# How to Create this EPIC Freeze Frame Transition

The freeze frame transition is a super easy and really fun transition that can really spice up your edits.
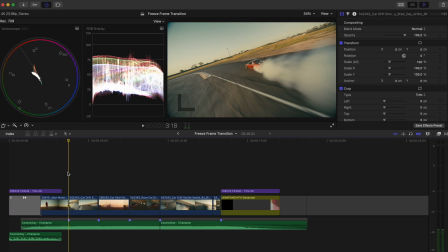21s
The first thing that you'll want to do before creating the transition is to time your edit to the music.
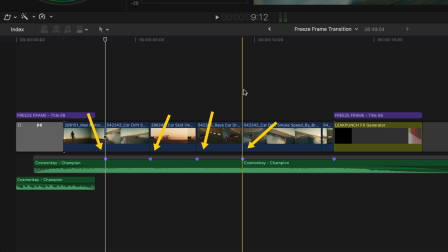26s
You can see here that I have my edit cut up to the beat of the music. If you don't, when you add music and you need to retime the edit,
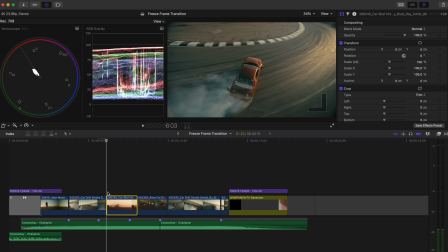33s
you might have to redo the effect from scratch since you're creating the effect using a specific frame.
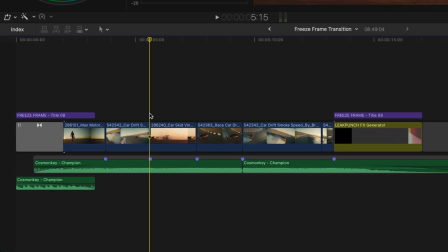39s
Let's recreate the freeze frame transition on this shot. I'll alt-click and drag to create a copy of this clip and I'll drop it on top of itself. I'll move my playhead to the beginning of the clip by hitting the up arrow and then I'll hit Shift-H to create a hold frame.
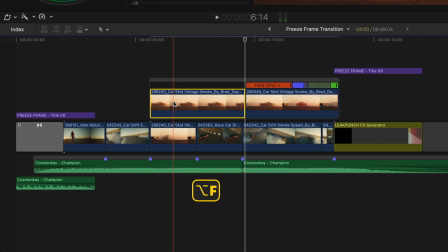53s
You could also hit Alt-F to create a freeze frame. They are very similar and it doesn't really matter which method you prefer, I just like using a hold frame.
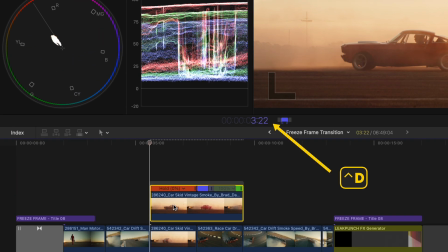62s
Next, I'll hit Ctrl-D to change the duration of the clip and I'll set that to 10 frames.
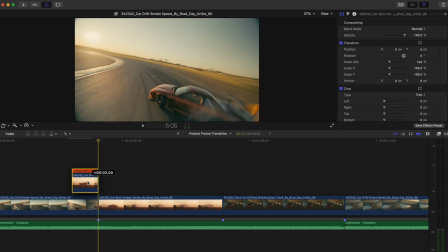67s
I'll move the hold frame over the previous clip and then I'll add a draw mask effect.
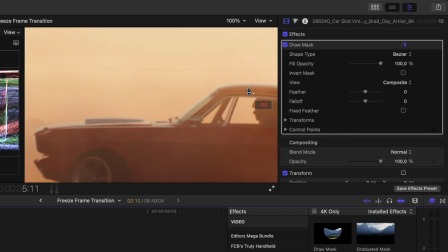72s
I'll zoom in a bit here and then I'll cut the car out by clicking to add points.
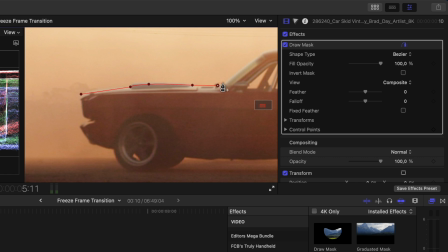77s
And I can click and hold to create curved sections in the mask and I'll get a relatively neat mask around the car.
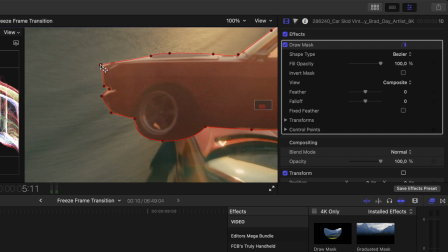83s
What's great about this freeze frame effect is that the mask doesn't have to be perfect. I'll feather the mask slightly and then I'll zoom back out and hit the down arrow key to go to the end of the clip.
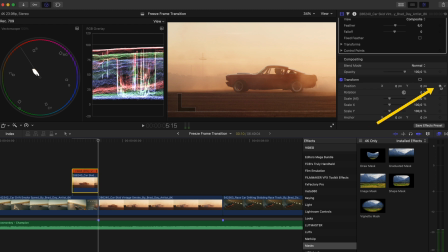94s
I'll set a keyframe on the position parameter and then I'll hit the up arrow to go back to the beginning of the clip.
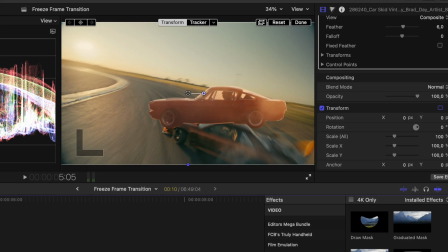100s
Next, I'll activate my transform tool and looking at the car here, you'll notice that the car comes in from this direction.
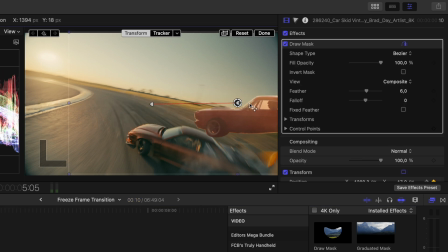107s
So I'll move the car over here to match the direction of the movement.
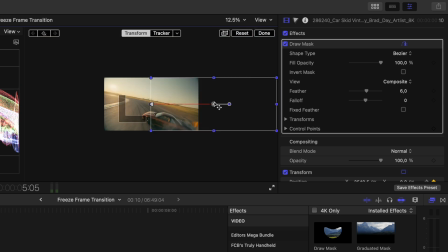110s
I'll zoom out again so we can see both keyframes on the screen and I'll right click on the first one and set it to linear. This means that there won't be any easing and the car will move from maximum speed and ease into position.
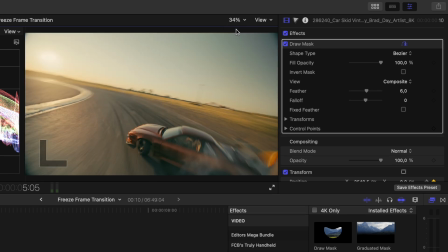123s
I can click done and zoom back in. I'll scrub through here and you'll see that we have the car moving in quite nicely.
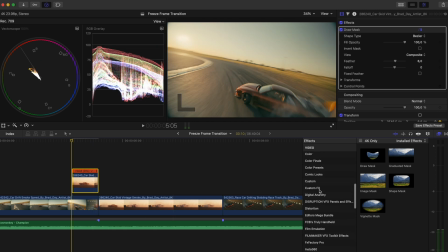129s
Let's make it blend a bit more by adding a directional blur effect.
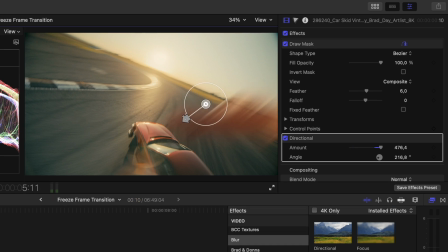133s
Using the on-screen controls, I can match the direction of the movement, and by pulling this further away from the center, I can increase the blur amount. I'll go a little higher than what I think I might need to create realistic motion blur,
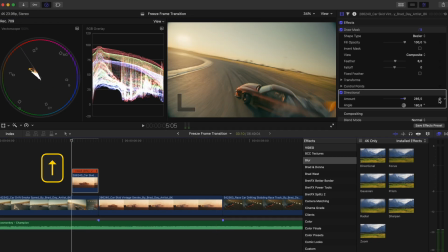145s
because I'm going to hit the up arrow again to go to the beginning of the clip and set a keyframe on the blur amount.
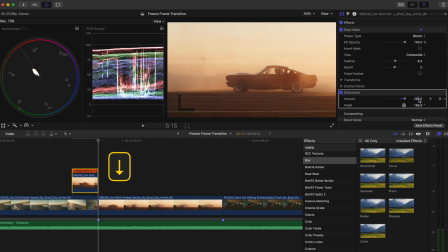151s
I'll hit the down arrow and then set the keyframe value to 0 and hit return. So the directional blur will change over time from its maximum amount all the way down to 0.
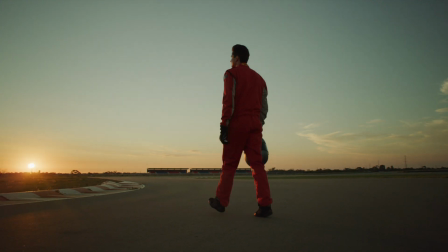160s
Add sound effects if you like, and that's how easy it is to create the freeze frame transition.
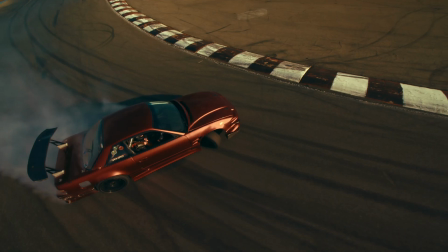165s
I find that it works really well when you have fast moving subjects in your scene, but the freeze frame transition will work on just about anything. One thing I've noticed, however, is that you don't get the best results when your subject is really small.
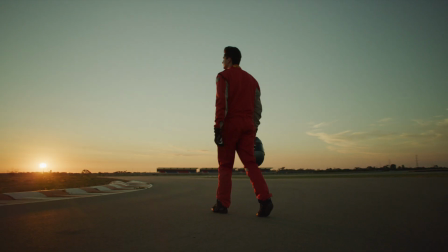178s
If you have a look at this example, you can see that it just doesn't pack the same punch as it does when your subject is much larger. If you enjoyed this video, then you need to watch this video next to try out this trending masking effect.